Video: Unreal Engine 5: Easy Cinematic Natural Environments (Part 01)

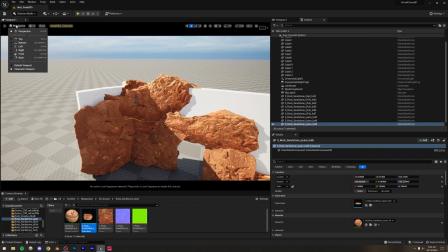12:27 For example, if I just go ahead and I'm just gonna move this down. If I just go ahead and go to the top view, you're gonna see that we can add our assets like that as well. We can position our assets using the top view. So that's another option which you have.
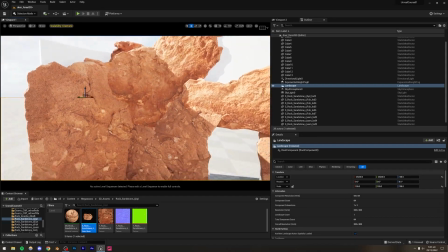12:42 Okay, so I think that is fine. Perfect. So this part of the cave is done.
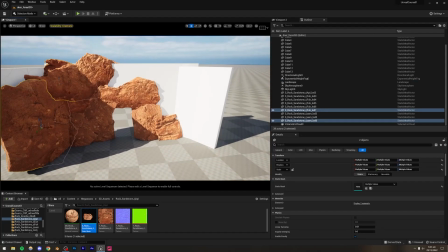12:49 How about the other one?
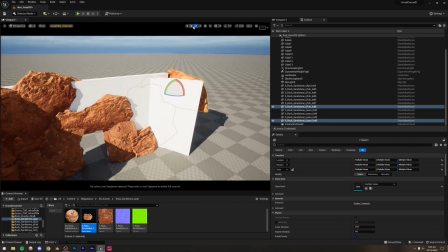12:55 Just gonna rotate this like that. And let me move it forward.
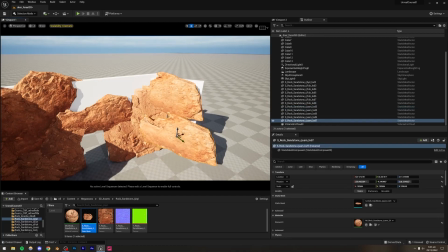13:05 Let me just duplicate this and scale it up like that. And I'm just gonna be rotating this.
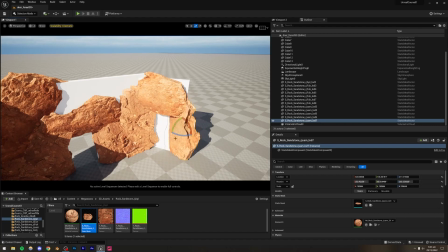13:14 Something like that. And again, I'm gonna scale it up just to sort of break up that uniformity.
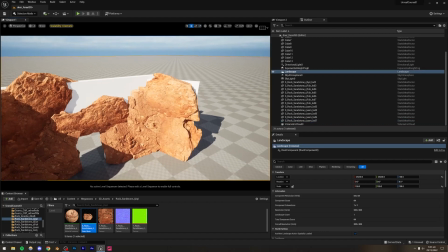13:26 And ideally, you should never have two
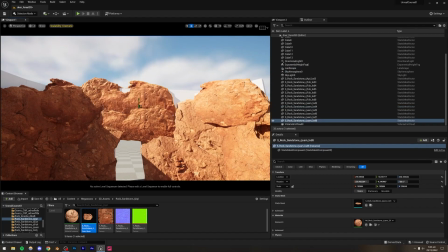13:30 exactly same assets in your scene because if, for example, I do that, yeah, that's the perfect example.
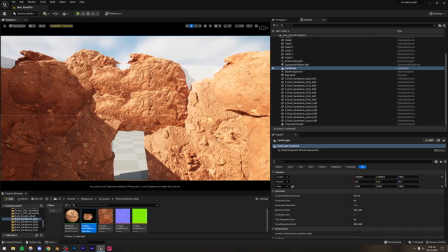13:36 For example, if I have something like that, you're gonna see that it looks very obvious that, for example, these crevices right here are basically exactly the same as these one. And so it looks very repeated, and that's something which you want to avoid at all costs.
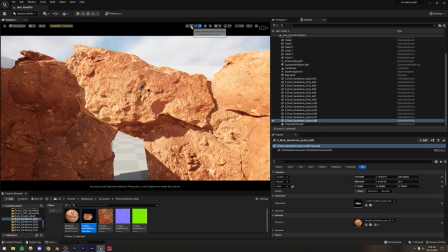13:49 So just be sure to rotate it, be sure to scale it, and just add that sort of non-uniformity to it, if that makes sense.
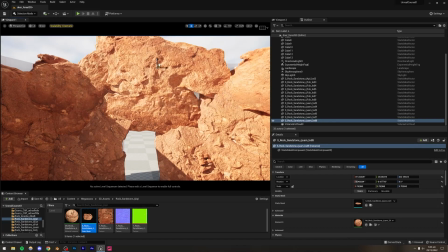13:57 So I think that should be fine. Let me just move it back a little bit and make sure to cover all the space.